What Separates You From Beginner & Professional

As a cinematographer of many, many years, looking back in hindsight, it took me a little while to realize the importance of lighting shape and control and the placement of your lighting. But once I caught on to that and realized the importance that it separates between being an amateur and a professional DP, it started to become this really fun challenge. So there are a million different ways that I have learned, and I'm still learning, to shape and control your light. But one thing that I've always run into is your lighting placement. There always seems to be a stand in the frame when you want to get the light exactly where you want.
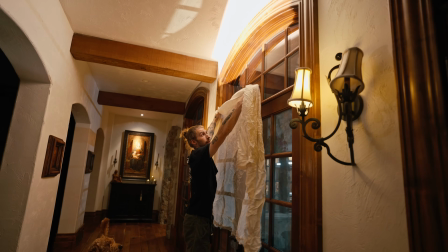[0:30]
So consider this video one tip, trick, or hack,
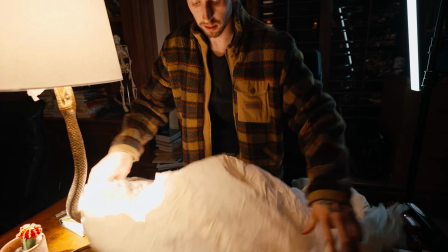[0:33]
or the one thing that you need to know to be able to place your light and control your light to get it exactly where you want when in a difficult situation.
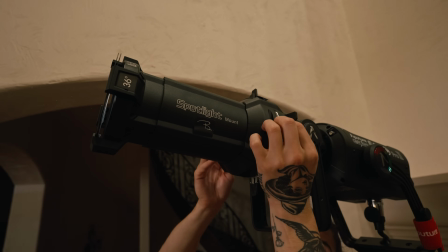[0:42]
And that's using a spotlight or a Leko. And I use those because it really helps you control your exact spill of light.
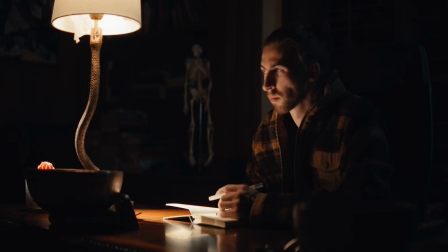[0:49]
So we're gonna walk through step by step a couple of different scenes and variations in this video of how I do this. And by the way, my name is Brady. I'm sorry, I didn't introduce myself. I am a cinematographer, and here we are teaching some lighting tips.
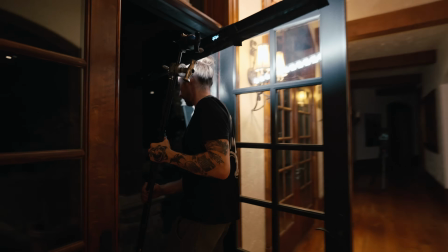[1:01]
So just to spice it up a little with me and my two lights and just doing this myself for you guys,
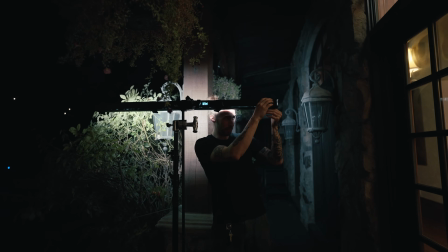[1:06]
I want a little bit of fake moonlight coming through, but I'm gonna put this infinity bar just through these glass windows things,
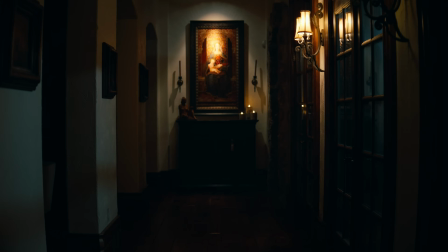[1:13]
maybe just for a little bit of tone, like there's some moon coming through, you know?
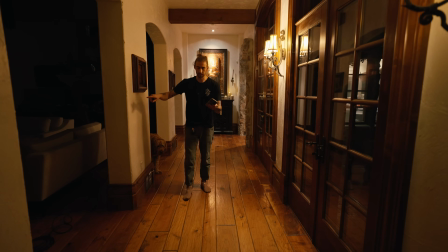[1:23]
Nice. Here's that little moonlight that I was telling you about. Just like little patches right here as I walk through.
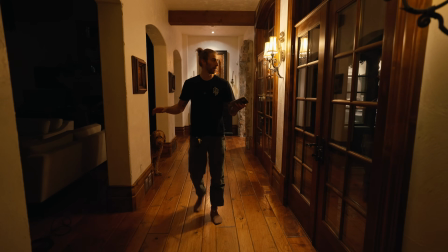[1:29]
It's totally aside from the point. Doesn't help get the point across, but just figured I'd tell you that's a little infinity bar with a moonlight out there.
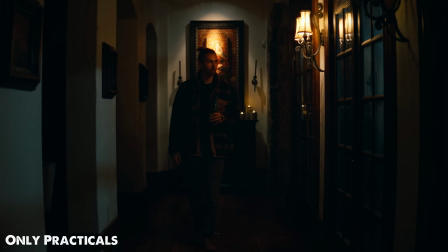[1:35]
But what the issue I'd be running into in a scene like this, I've done plenty of these like this, is where I want to motivate a lot of the scene off of these tungsten bulbs,
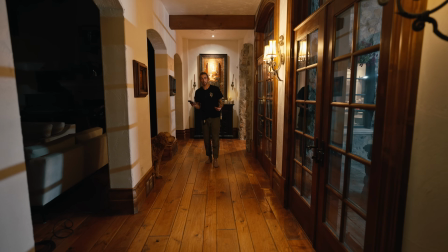[1:43]
but oftentimes they're just never bright enough for the camera sensor to be able to pick up or cast a lot of natural light. So I want to augment that.
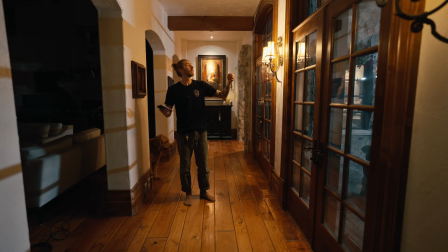[1:50]
So it's hard to get something right here when we've got our wide shot, our master shot.
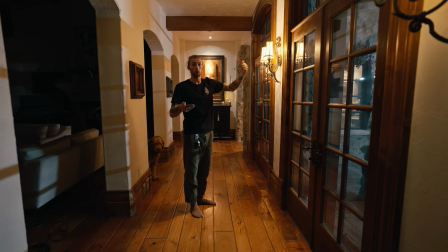[1:58]
It's hard to rig something right here. It's a pain in the ass. A lot of locations you just aren't able to, but my dreams are to wish I just had like a softbox right there.
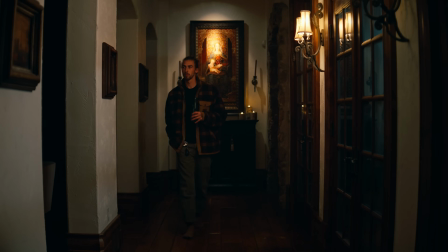[2:07]
So as I walk through, it feels like these tungstens are kind of casting on my lit side.
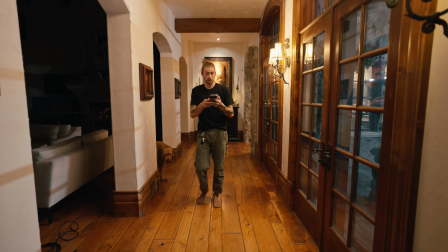[2:13]
So right now, I've got the spotlight that's right here.
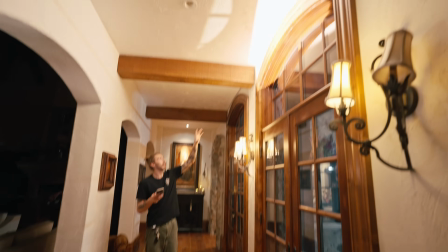[2:18]
I'm gonna bring it all the way up just for right now. But the way that it's casting, that's not the location that I want it to.
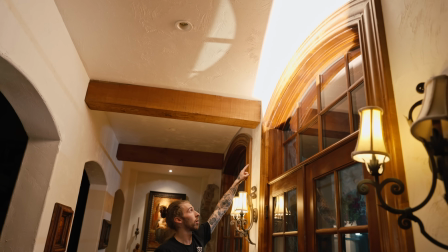[2:25]
But we've got a big window where I want the softbox to sit right here.
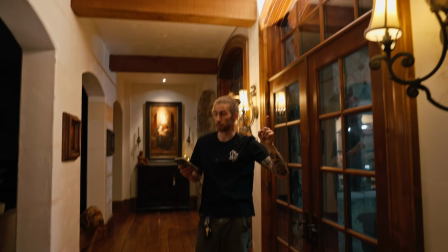[2:31]
So that's where our scrap muzz comes into play, and that's exactly, hold on.
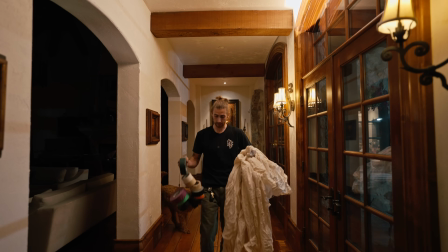[2:37]
It's exactly why I always keep scrap muzz with me, because this is, scrap muzz, this isn't like a film set type deal.
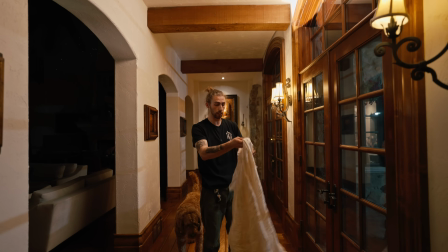[2:45]
I get this from the fabric store. You can just get it on a big sheet of a roll or whatever it's called. And it's just muslin material.
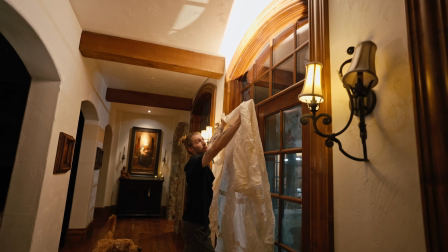[2:51]
This is unbleached muslin. And it's great because now what I'm gonna do is pretty much tape up this little soft bounce board up there,
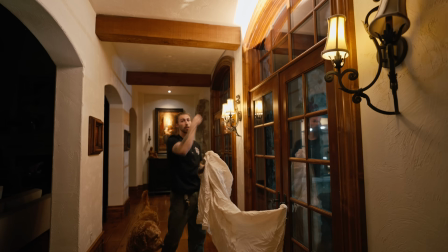[2:57]
and then I'm gonna shoot our spotlight into it, and then that's gonna be the soft return that's casting on me as talent's walking through.
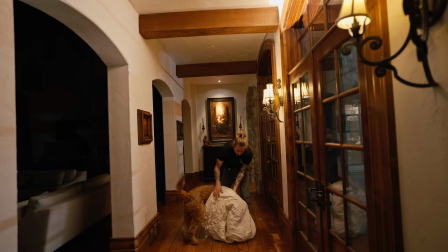[3:05]
He's a ghost. He's a ghost. Let's get back to work.
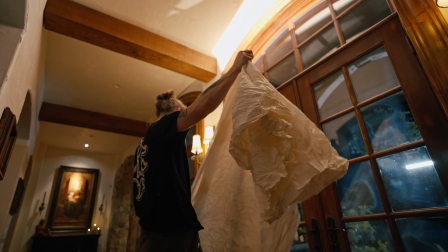[3:11]
So we're gonna go to my little handy dandy gaff tape, and also a trick,
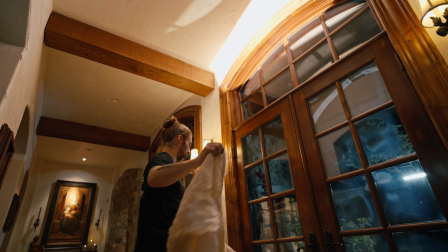[3:15]
I know I'm going onto wood with this, so I'm not as worried about gaff tape, but if you're going onto like sheetrock or walls,
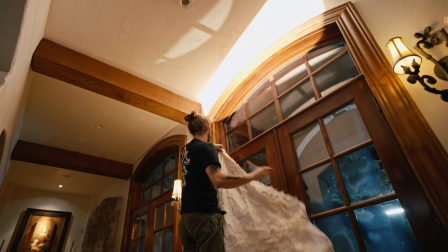[3:21]
don't use gaff tape. You're gonna rip the paint off when you're done, and it's just gonna be super embarrassing.
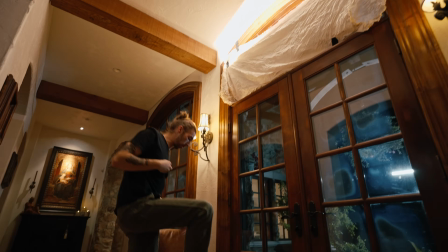[3:30]
There it is. All right, so now, what we're gonna do, that essentially is our big softbox that we're gonna light off of.
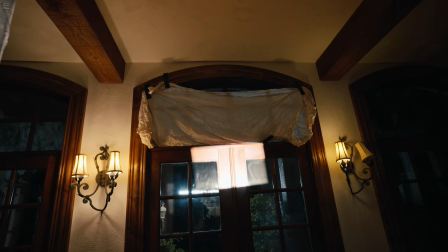[3:39]
So what I'm gonna do is, now that we've got our little softbox there, I'm gonna take our spotlight and I'm just gonna frame up the light exactly off of that softbox.
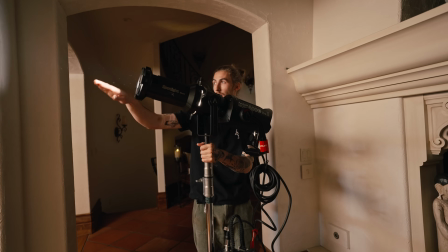[3:48]
One thing I wanna be mindful of is I'm gonna be walking under this beam of light,
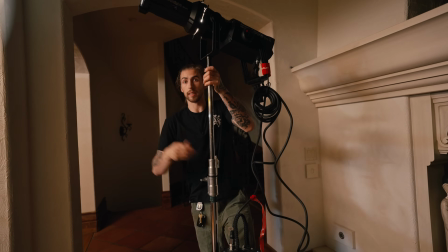[3:51]
so I'm gonna have to go a little bit higher because this beam of light is pretty much gonna cut over the talent's head.
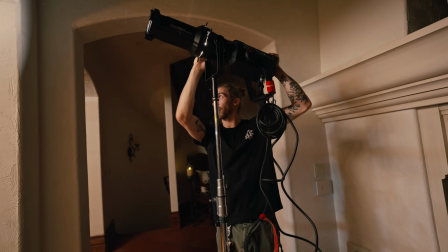[3:57]
So you've definitely gotta have it at a higher angle,
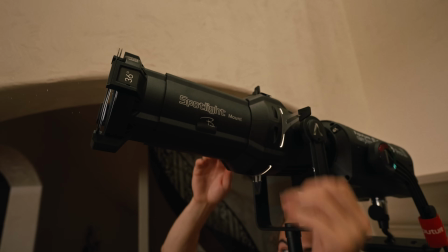[4:00]
but I'm just gonna take this guy and just frame up the entire softbox to try to get as big and as soft a source as possible.
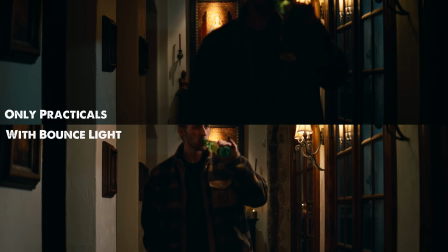[4:16]
So this is a great example of the benefit of a spotlight or a Leko or something like that. Now you don't always need to be using something, but the goal of this is control, and you can see that by me moving these blades,
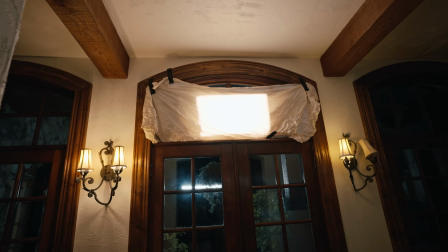[4:27]
I can really have this ultimate precision to be able to shape the exact size of the muzz on the wall,
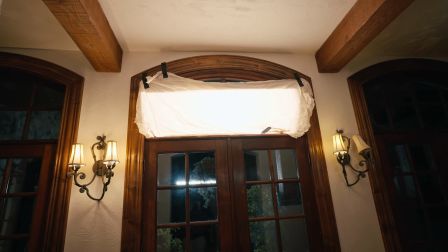[4:33]
so I can get the exact size of the softbox that I want. If I'm gonna be doing this with a Fresnel, I could maybe use barn doors, or if you just have the reflector dish, you can just gaff tape it up or whatever. There's a lot of alternatives, but you see the objective is just using the blades or using your barn doors or whatever it is to be able to shape this spill of light to the exact size that you need. And that's why I'm always gonna be using something like a spotlight, because it gets me the most precise possible. So this is,
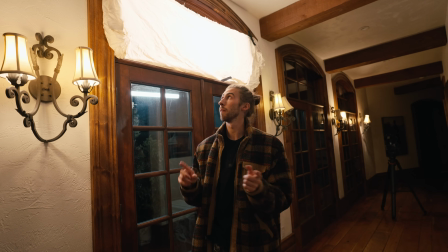[4:59]
again, just one example of using spotlights to be able to squeeze in soft light in a weird place.
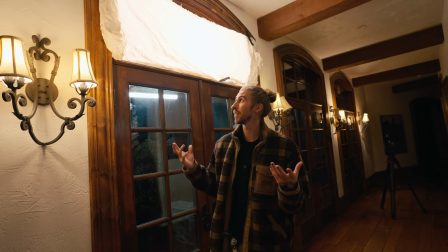[5:04]
I personally, I'm not saying it's the best way to light a scene like this.
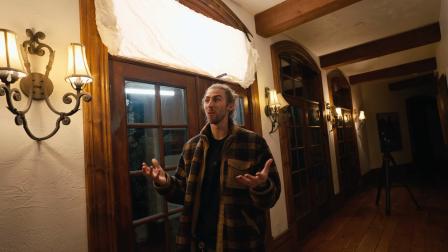[5:07]
It's just me here, so I'm doing this as an example for you, so don't hate me in the comments, or do, I don't care at this point.
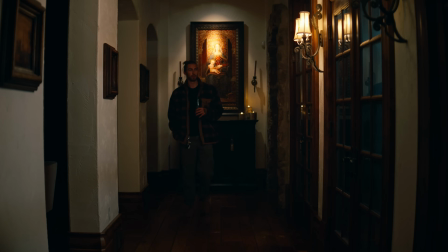[5:13]
But the goal I'm trying to achieve here is just getting a nice soft source right here in a place where I typically couldn't. So this is something that I do a ton, whether it's off of just a wall or into muzz that I throw up on a wall or on a door or anything like that. This is another great example of when I'm using light to just bounce off of areas to get light in weird places, and that's mirrors, these vanity style shots.
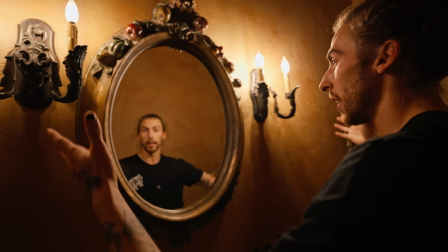[5:35]
So oftentimes these practicals in a vanity probably won't be bright enough or the color or quality that you want.
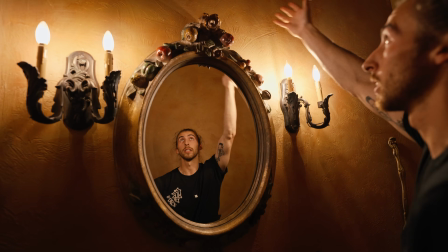[5:41]
Again, kind of going off this practical game here, but there's nowhere to rig our lights off of.
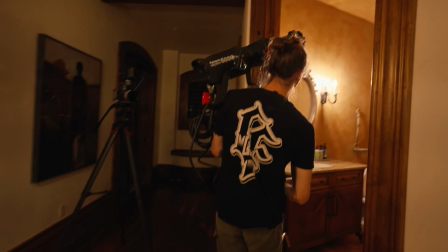[5:47]
So what I'm gonna do is just once I get camera in here, I'm just gonna bring this light off and just try to make like a little, maybe like a little light bar with the spotlight,
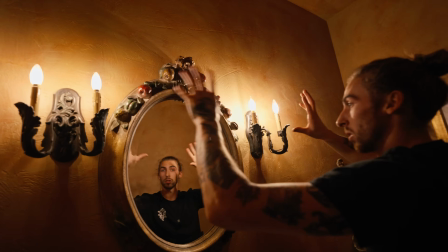[5:54]
or maybe bounce it into that corner so it's a little covey and stuff like that. I'll probably dim down the camera just to make these a little bit more decorative practicals rather than playing so brightly on me, and then I'll just overpower it with the 600.
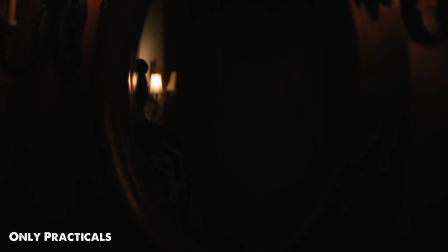[6:05]
So again, I gotta keep in mind that I'm gonna be standing here, so if I'm here, I'm gonna be hit with the light.
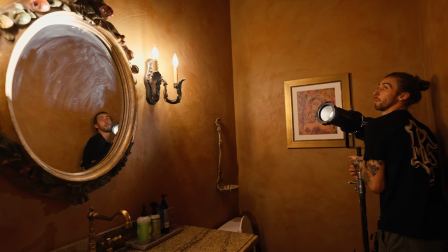[6:10]
So I gotta bring this light up above my head. This kind of deal.
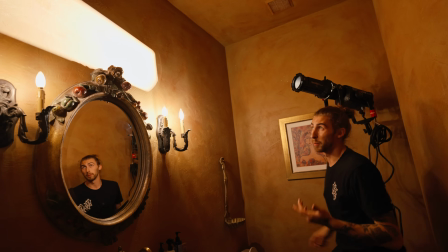[6:17]
And honestly, I could put muzz up here just like I did before, but I'm lazy.
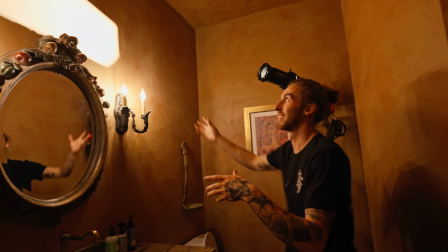[6:23]
And the light is a colored light, so I'm just gonna adjust it because that's like a reddish warm.
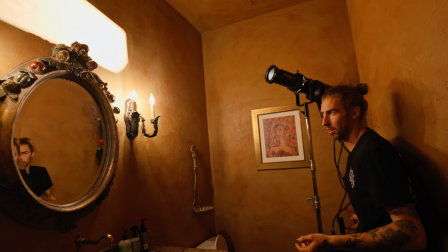[6:28]
I'm just gonna adjust it to cool it down. And like I'm bouncing off of muzz. How are they gonna know?
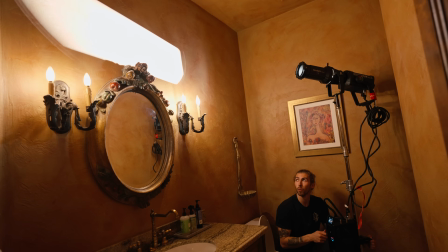[6:33]
They're not gonna know. This at like 4,400 Kelvin. And a little bit of green.
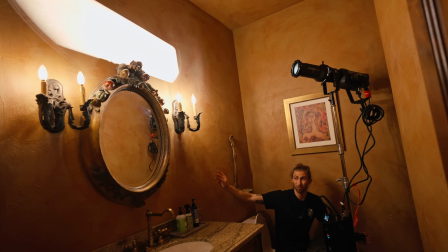[6:41]
Because I'm assuming that this wall is red and like rusty, so it's gonna shift it a lot warmer and a lot redder.
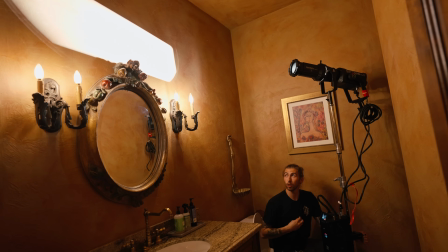[6:47]
So I'm just gonna cool it down and make it greener. And now I don't have to put the muzz up.
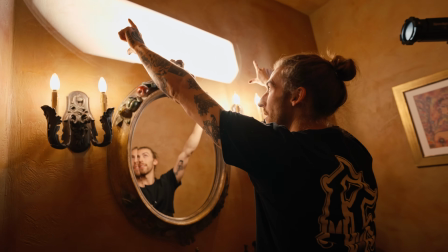[6:51]
So what I'm gonna shoot for is try to, I guess, have it even, but the camera's gonna be coming here.
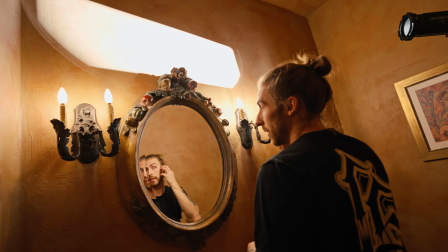[6:56]
I might not wanna fill in a lot of this.
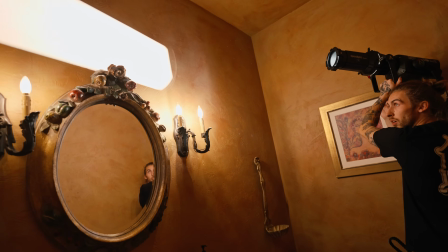[6:58]
So I think I might even just shift over on the wall just to be a little bit more upstage-ish, you know what I'm
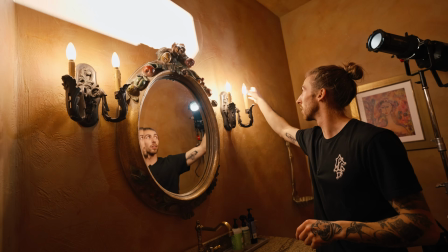[7:06]
saying? And these things are freaking bright. There's a lot going on here. So I might just kill one on each side.
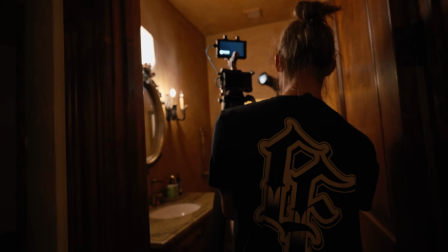[7:14]
Because again, I just want these to be decorative. Let's see how many things I can hit.
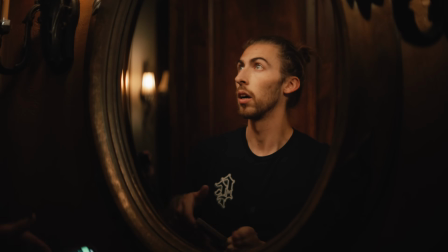[7:20]
And honestly, I'm gonna do two things here. Those aren't that hot.
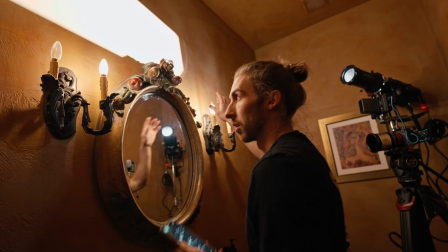[7:25]
So I'm gonna take a little bit of muzz and I'm gonna wrap them too.
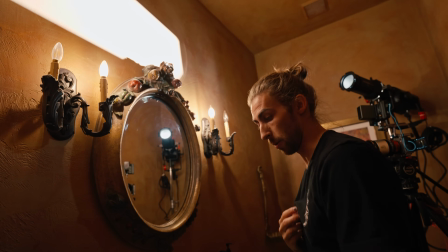[7:31]
So it's gonna cut down the exposure and they're gonna be nice.
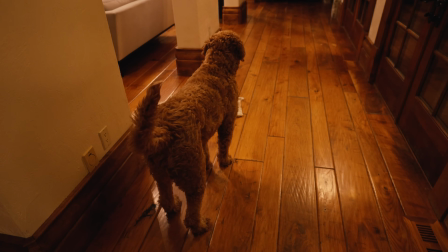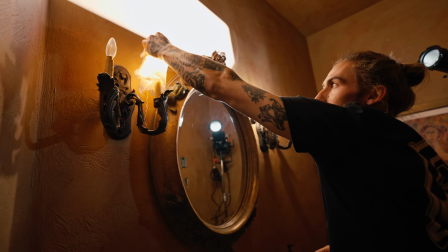[7:40]
Let's see if that does anything. So I want it to play as a practical, but I don't want it to like, it's a hard specular quality on my face.
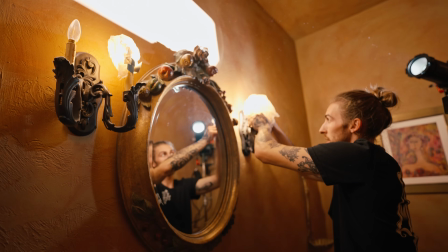[7:48]
I just don't want that. My safety precaution on this, guys, is that make sure your bulbs aren't hot,
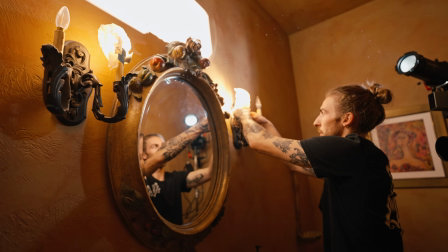[7:55]
because I don't want to be responsible for any fires. So now, if I turn this off, oh yeah, they're just a very gentle glow.
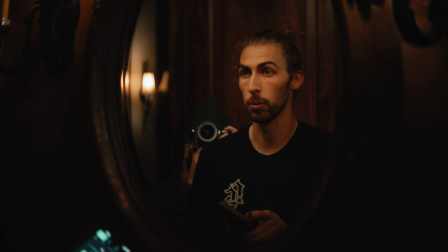[8:05]
And now I've got a lot more control over my light source by bringing in something like that. So now let's shape this guy in.
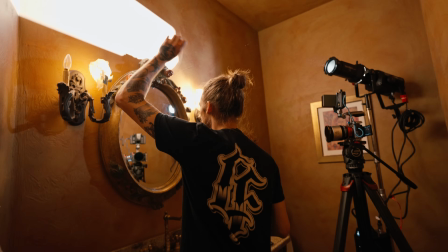[8:11]
So what I'm thinking is that I feel like it's just a little bit too toppy and washed out and not controlled.
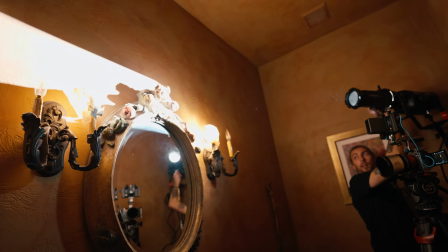[8:16]
So I might just try to sliver it up.